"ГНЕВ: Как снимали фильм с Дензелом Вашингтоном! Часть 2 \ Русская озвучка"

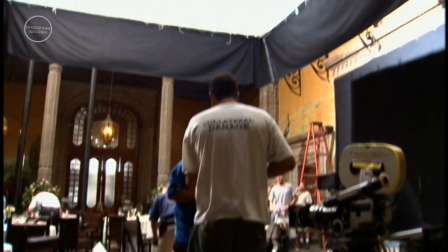1506s
Так что мы искали такой облик для фильма, когда начали вместе с Тони искать натуру, а потом мы переключились на другую скорость и стали искать для начала истории немного более традиционный стиль повествования. По ходу фильма мы использовали разные киносъемочные приемы, а во второй половине фильма вы увидите другие кинематографические приемы.
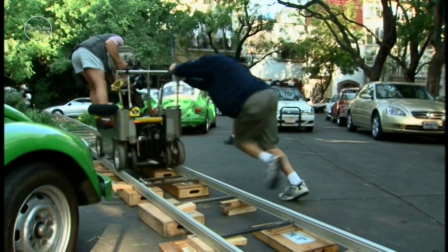1530s
Когда я думаю о съемках фильма или рекламного ролика, я начинаю экспериментировать, чтобы найти... Я использую различные приемы, чтобы обозначить эмоции и внутренние переживания персонажа,
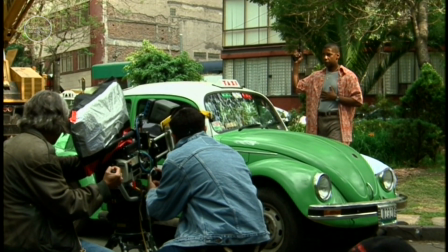1546s
например, персонажа Дензела, потому что мы видим этот фильм глазами Дензела Вашингтона в «Кризе». В наши дни мы перешли к цифре, создаются разные спецэффекты, есть разные приемы, а мы использовали камеру
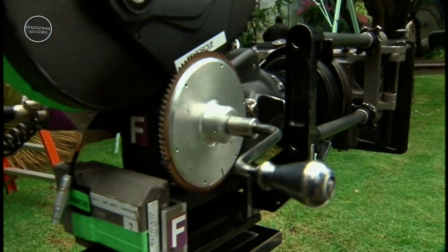1562s
19-10 с ручным изменением скорости пленки, так что мы пошли в противоположную сторону, назад.
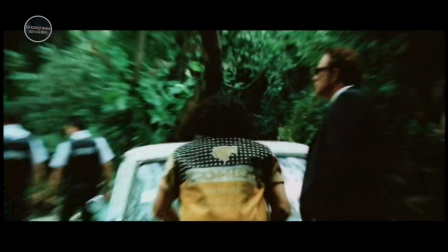1571s
Знаете, не чувствуется, что это 19-10, кажется, что это документальные кадры, потому что они выглядят очень реально.
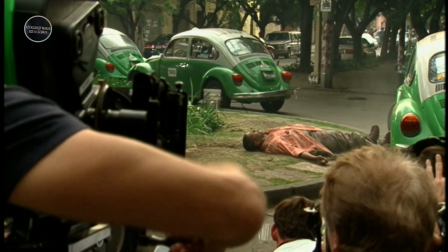1578s
Вы думаете, черт, я попал в события, которые происходят на самом деле. Этот способ основан на традиционной ручной прокрутке пленки. У камеры сбоку есть ручка. В прошлом нанимали людей, которым платили за способность поддерживать в камере скорость пленки 25 кадров в секунду. А что мы делаем? Знаете, это интересно, потому что мы раньше снимали много таким методом. Я так снимал до того, как познакомился с Тони. Мы сняли таким методом несколько реклам.
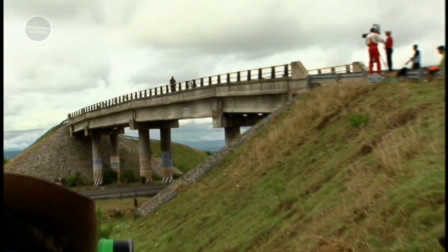1608s
В этом фильме мы перенесли этот метод на новый уровень.
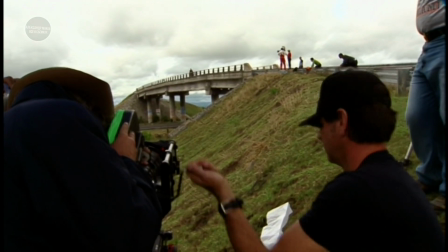1611s
Мы используем множественные экспозиции, например, 2, 3, 4, 5 экспозиций в любой момент времени, в определенных сценах.
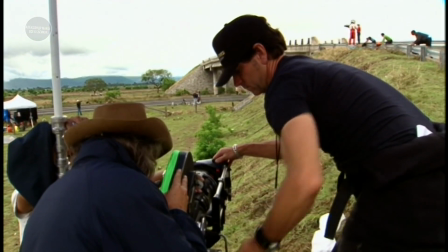1621s
Мы прокручиваем пленку назад, вперед, с разной скоростью. Этот прием отражает напряженность и эмоциональное состояние персонажа Дензела.
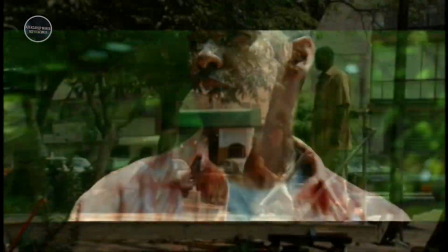Сцена, в которой Дакоту похищают, для меня очень тревожная, волнительная сцена. Эта сцена разработана так, чтобы, когда вы начинаете чувствовать, что происходит, время остановилось. Мы растягиваем время. Так это происходит в голове у Криси.
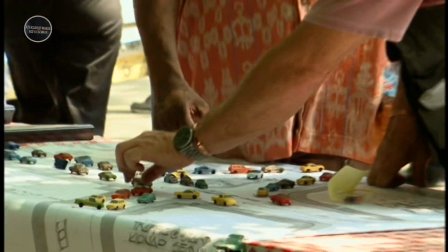1657s
Мы разработали визуальный план. Внезапно мы видим, как две полицейские машины въезжают в портал здесь, еще пара машин здесь, и Дензел начинает замечать другие детали.
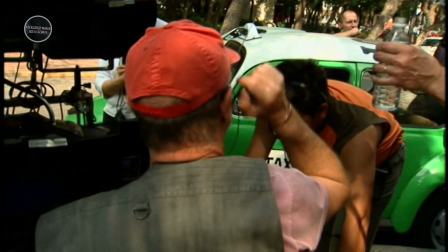1666s
Он подъезжает сюда, это хорошо, и тогда я... Главное здесь, что я вижу, как он остановился и начинает сдавать назад.
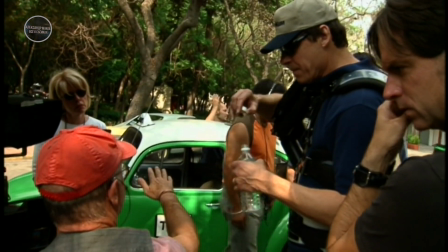1674s
Он виден в движении назад. Просто покажите ногу на педали, потом вы видите, как он едет.
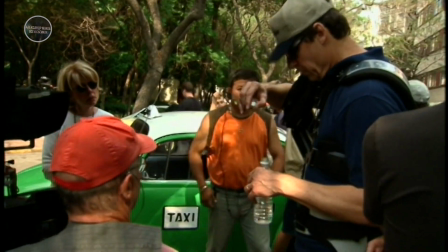1680s
Да.
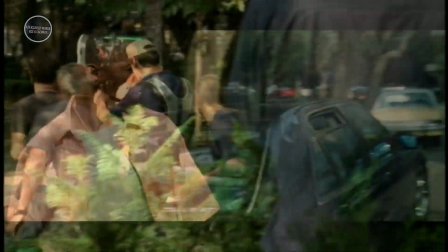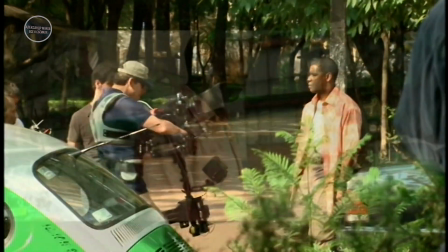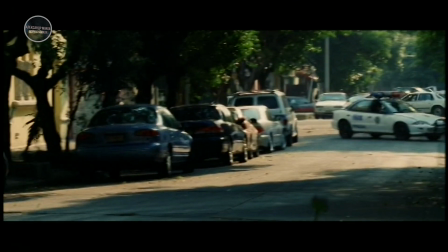1691s
В тот момент, когда он видит, что что-то происходит, мы применили пару кинематографических приемов.
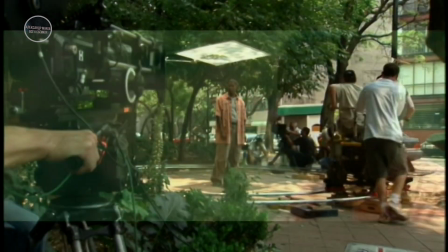1698s
Мы делаем обход вокруг него на 360 градусов, и он начинает осматриваться, смотреть во все стороны. А потом мы переходим к тому, что мы называем каруселью. Камера на одной стороне, он на другой, так что он кружится вместе с камерой.
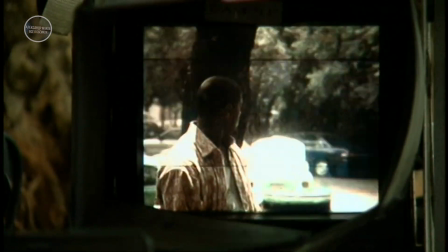1714s
Он как будто растерялся. Что делать? Куда идти? Замечательно.
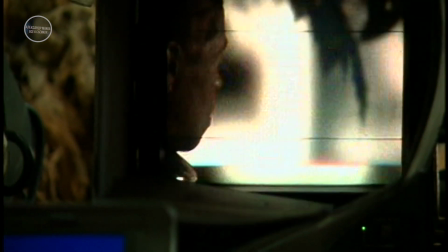1718s
Да, именно такой взгляд. Хорошо. Замечательно. Еще раз хочу. Мы взяли 4.35, камеру Arri 4.35. Я поставил ее на прямой угол и открыл затвор на камере, чтобы создать эффект прочерчивания.
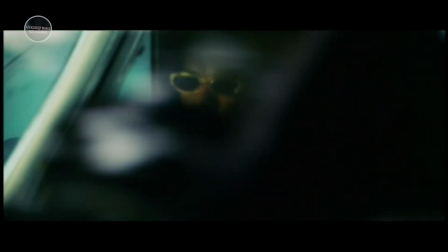1738s
По мере того, как мир проходит мимо него, он прочерчивается линиями и размывается.
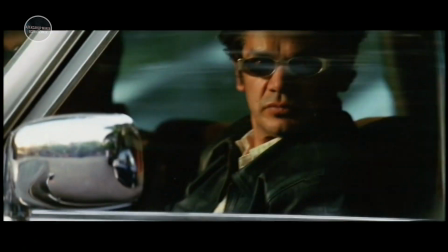1744s
Это подводит сцену к моменту похищения.
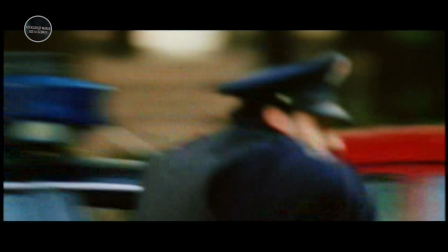1750s
Одновременно мы используем камеры с ручной прокруткой пленки, мы видим странные, дерганные движения.